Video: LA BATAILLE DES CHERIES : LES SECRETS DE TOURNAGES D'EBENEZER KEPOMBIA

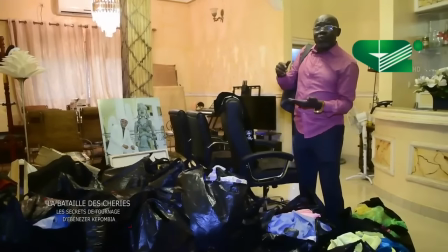Lorsque par exemple Bolingo doit tourner, on se lève le matin, on prend son sac d'habits.
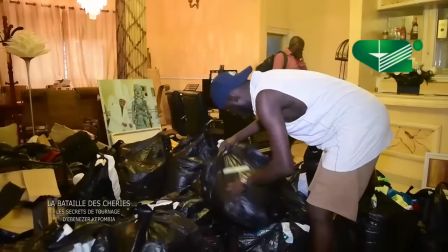On va avec, donc on porte le sac d'habits de tous ceux qui vont tourner et on va avec.
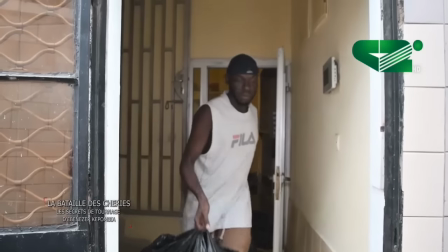Donc tout ça ne va pas sur le plateau parce que tout le monde ne tourne pas au même moment.
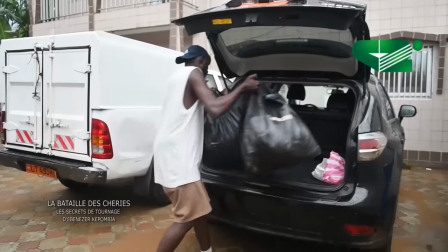Donc les habits vont sur le plateau selon le calendrier de tournage des acteurs. Et même les meubles, nous les achetons. Parfois même ce sont mes propres meubles que j'utilise. Vous voyez dans ma maison à cet instant, il n'y a pas de meubles. Mes propres meubles sont dans une maison de tournage quelque part. C'est à la fin que je vais rapporter. Il y a des nouveaux qu'on achète, vous voyez, pour la production. les meubles comme ça, on les a achetés pour la production parce qu'il y a, il y a des maisons qu'on loue.
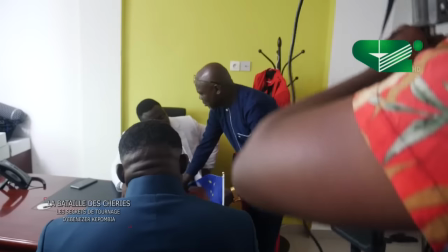Je rappelle que toutes les maisons, ou du moins à 99%, les maisons dans lesquelles nous tournons, nous les louons.
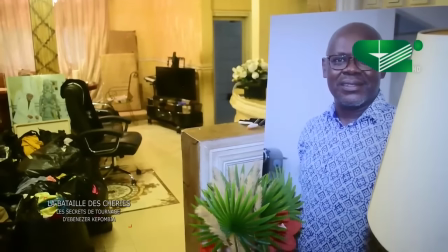Parfois, on loue les maisons, ce n'est pas à notre goût.
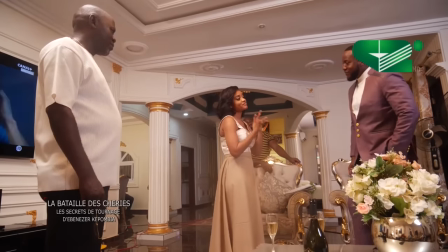Le standing n'est pas à notre goût parce que parfois la maison peut être belle, mais l'intérieur n'est pas ça. Du coup, nous achetons des meubles pour venir transformer. On achète des rideaux pour venir pour transformer la maison. C'est pour ça que vous voyez certains meubles là étalés un peu de partout.
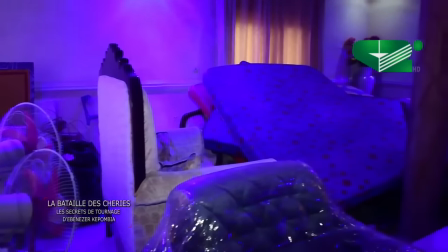C'est des meubles que nous utilisons pour le tournage. J'en profite même si vous permettez. On a beaucoup d'appartements meublés à Douala, mais à Douala, Yaoundé, mais on n'a pas de bureaux meublés.
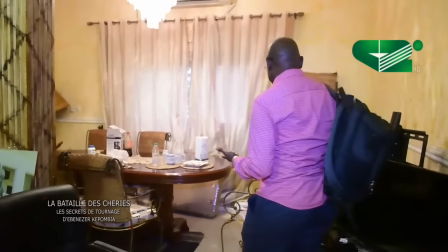Du coup, on est obligé d'acheter nous-mêmes nos propres bureaux.
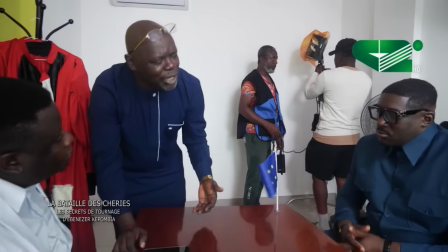Tout ce que vous voyez emballé ici, là, ce sont des tables de bureaux.
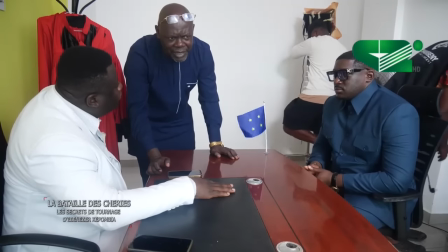Donc, quand on va dans un espace, on loue l'espace,
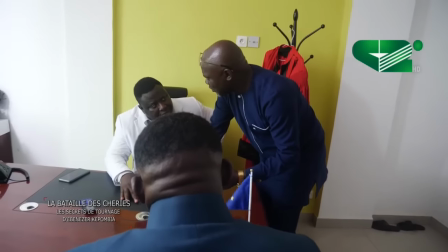on installe nous-mêmes notre propre bureau lorsqu'on a des scènes de bureau.
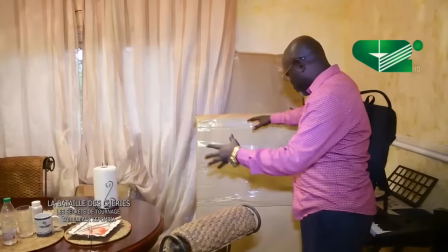Donc, on les installe, c'est plusieurs bureaux là qui sont achetés.
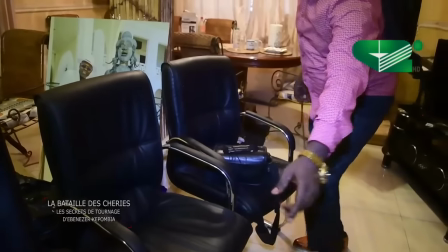Vous voyez même certaines chaises de bureau ici. Voilà, c'est toujours réservé pour le tournage. C'est le producteur qui s'en occupe.
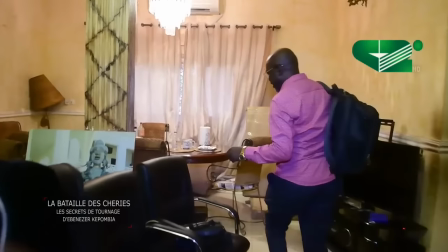Et ce qu'on consomme le plus aussi dans la production, ce sont les tableaux.
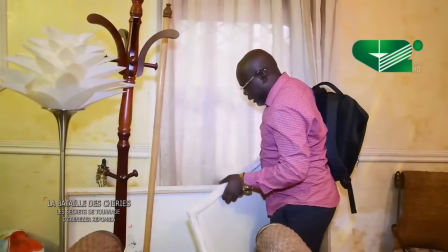Ce sont les tableaux pour la bataille des Chéris.
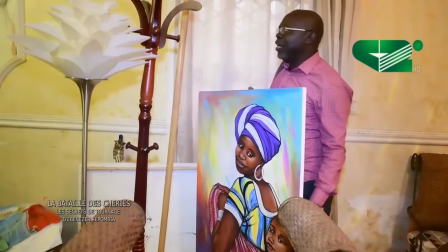Les tableaux comme ça, on a utilisé,
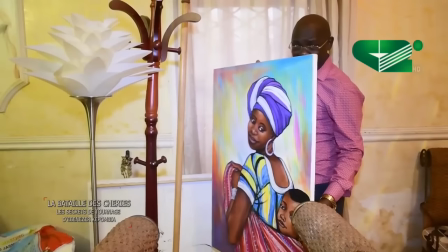on en avait acheté 375 tableaux comme ça pour pouvoir les
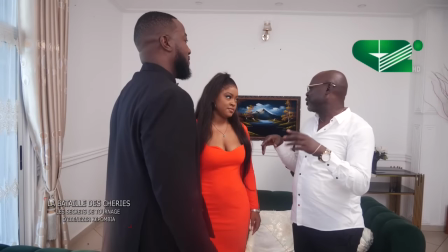installer dans les maisons parce que les appartements meublés n'ont pas toujours les tableaux qu'on veut.
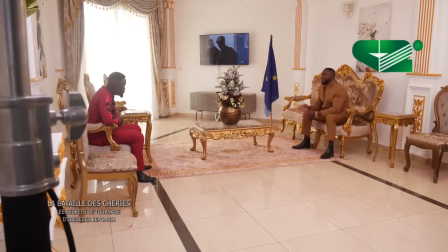Parfois, c'est des tableaux très européens.
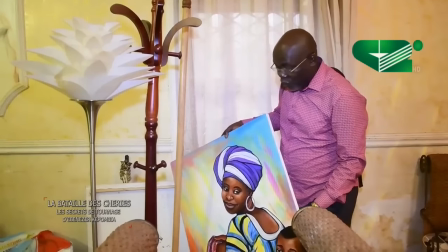Que nous n'aimons pas, ou bien que nous ne voulons pas valoriser, on valorise les choses de chez nous.
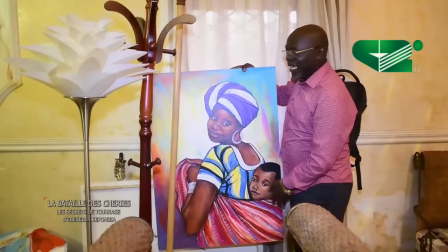Du coup, on achète des tableaux comme ça.
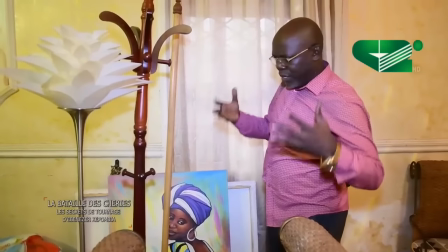Parce que le film a cette particularité, c'est que c'est le septième art, ça regroupe tous les autres arts.
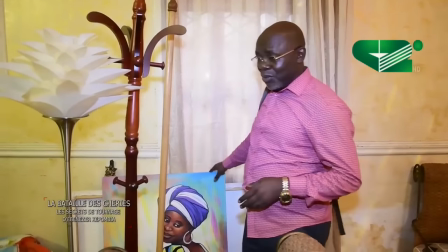Donc, l'art plastique doit être représenté dans la série.
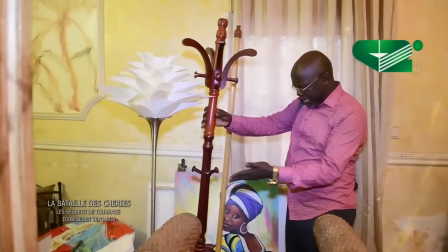Ça, ce sont les ingrédients.
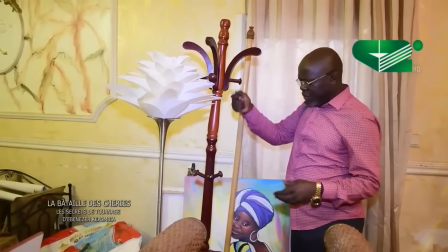De bureau, voilà, pour accrocher une veste dessus, une toge, ainsi de suite, on les achète.
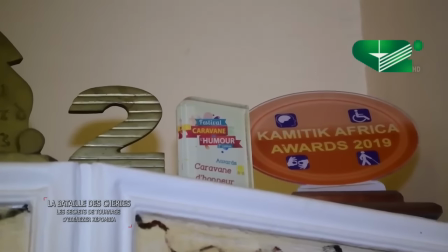Bon, oui, ça c'est une partie de mes trophées, voilà. Mais la plupart de ces trophées se trouvent à mon bureau. Donc, il y a quelques-uns ici à la maison, voilà.